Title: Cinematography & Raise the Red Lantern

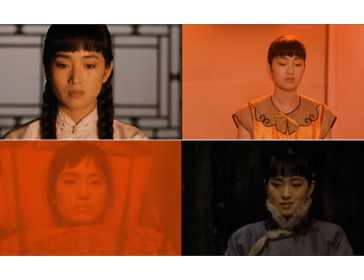And the way that you're really going to start seeing how the magic of cinema, if I can just use that term for a minute, is by asking yourself and sort of talking through this device at this moment in the film is an appropriate choice because it tells me X,
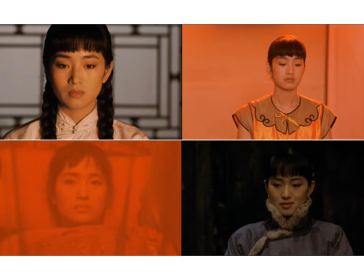Y, or Z about the character. character.
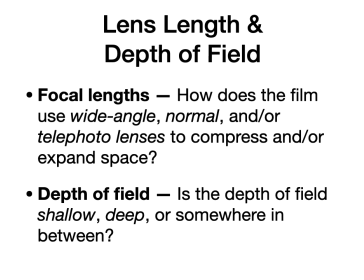So you'll see a version of that play out in the next few slides when we talk about some more terms that you should study up on. But moving right along to lens length and depth of field, again, a lot of variations and stuff that you can kind of dive into in
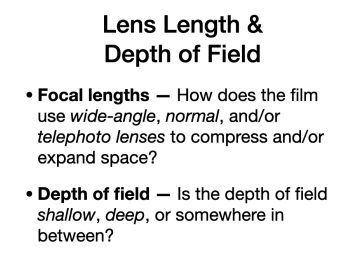the book with all of the different focal lengths and depths of field options that exist. the overall questions that you want to be asking yourself though when somebody says talk about the lens length and depth of field in this image
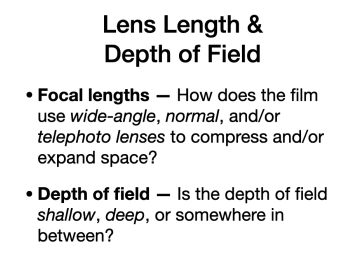are are you using uh are you seeing a wide angle lens a normal lens uh telephoto lens like what like are you seeing a lot of compression or expansion of space and for depth of field is
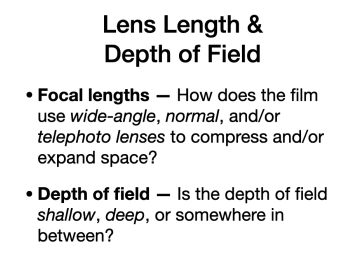like are you seeing are you seeing a lot of clarity in the background are you seeing they have set up the camera in such a way that everything is really really clear from foreground to back like it is in citizen kane or do you
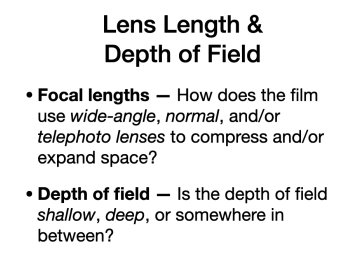look at the background and just see a lot of fuzzy indistinct stuff
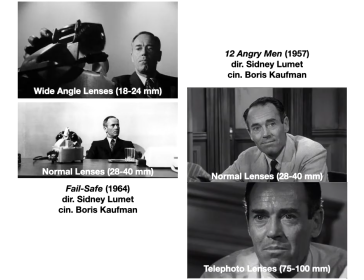So, again, a couple of examples just to underline some of these options and make it a little more concrete. Again, the book has so many more, check the book, the book's got great examples, not to keep repeating myself, but the book is your friend in this chapter more so than normal.
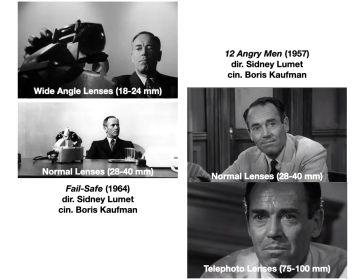But I've chosen a couple of images from Sidney Lumet Films for this slide because one, he's an amazing filmmaker. You may remember I include a quote from him in our very, very first slideshow about what is film form.
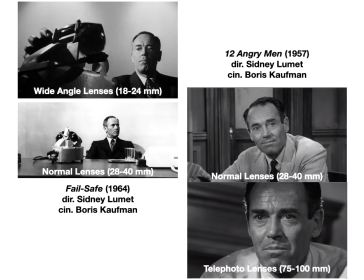So he's my artistic hero, if you want the honest truth. But I've chosen these images because they show the range of different lenses that can be used even within the course of the same scene from the same film.
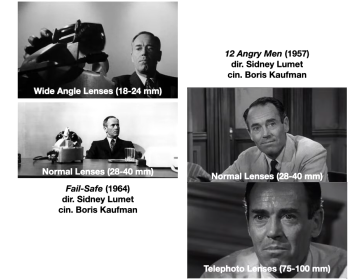because it's usually not like, oh, we're going to stick with the same exact lens from start to finish. Sometimes filmmakers do that. Sometimes films are shot using only one lens. But most of the time, filmmakers are strategically varying the kinds of lenses that
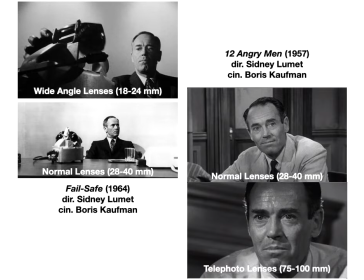they're using in order to produce different effects from shot to shot. So if you look at the top left image from Failsafe, a really, really relevant, important film that just came out in a fancy new Blu-ray from Criterion.
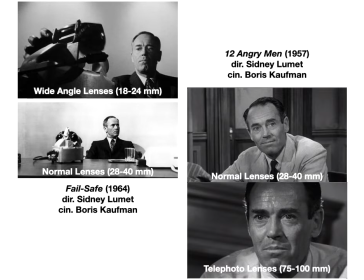So check that out if you get a chance. But the top image, you have a wide-angle lens. And the way that you know it's a wide-angle lens is because that phone seems to be really kind of bulging out at you, the viewer.
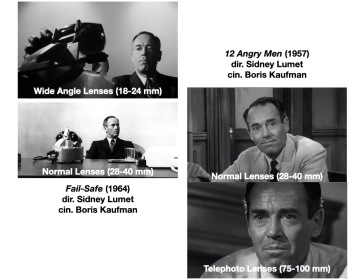And the reason that that phone seems to be kind of bulging out at you in the viewer in relation especially to the normal lens image below it is because that wide angle lens is so wide that it's
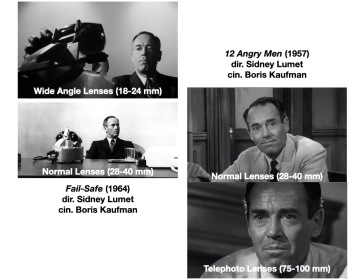photographing like way more space than a normal lens or a telephoto lens. And the only way it can kind of fit all of that stuff into the image is by, it creates this kind of bulbous, bulbing kind of effect.
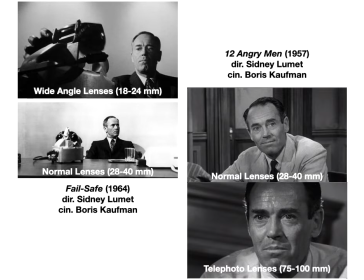You'll see another example of this in a moment in my next slide, but it's also, of course, many examples in the book.
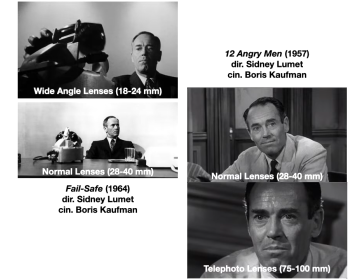But the big thing there is that the wide angle lens relative to the normal lens is pulling whatever's in front of it kind of forward, creating this kind of bulbing sort of effect.
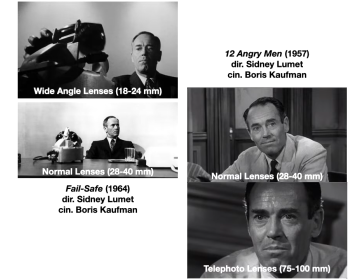By contrast, the telephoto lens, which you can see the telephoto lens in the bottom right image from 12 Angry Men, that compresses space. like that the thing that the telephoto lens does is it compresses space
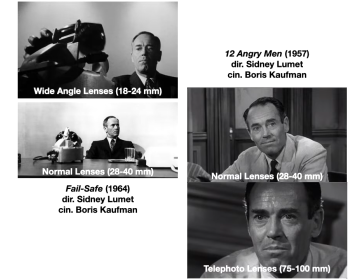so if you look at henry fonda relative to the thing the wall behind him that wall is in reality about a good five or six feet away from henry fonda like and you look at like the set like like
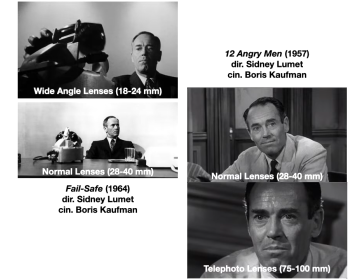look at the the image above it that's a normal lens like that wall is actually quite distant from him like it's not it's a small room in 12 Angry Men that they're hanging out in but it's not that small. But the telephoto lens pulls the walls in on top of the characters and it flattens and compresses that space.
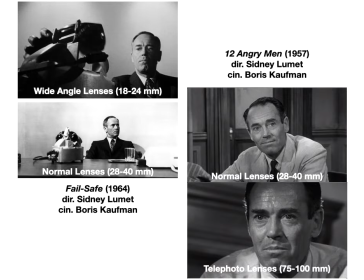And as I'm talking through these images, what I'm hoping that you're thinking about is okay, yeah, well and good, the technical stuff is fine, but I'm hoping that you're noticing how the emotional impact of these lenses is very, very different when you were comparing a wide-angle lens to a telephoto lens to a normal lens.
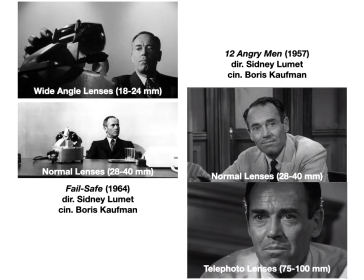In the wide-angle lens from Failsafe, for example, the emotion of that lens is very much one of underlining the extreme outsized importance that this telephone has for the Henry Fonda character.
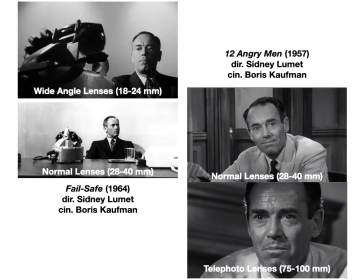Like the wide-angle lens doesn't just make it look kind of like bulbous and sort of pull it forward and make it look kind of weird it's doing that to emphasize how this object is taking up so much of this character's like field of vision both like like literally like it's all he's looking at but it's also
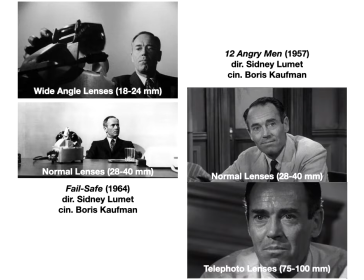suggesting his mental sort of connection to this telephone like he really really is just this is going to be his life for the next uh portion of the movie The telephoto lens, by contrast,
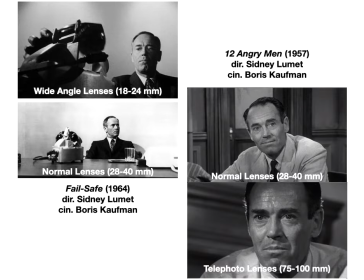it creates this claustrophobic kind of vibe that really resonates with what's happening in the film at this point, where the characters are really heated and angry and yelling at each other,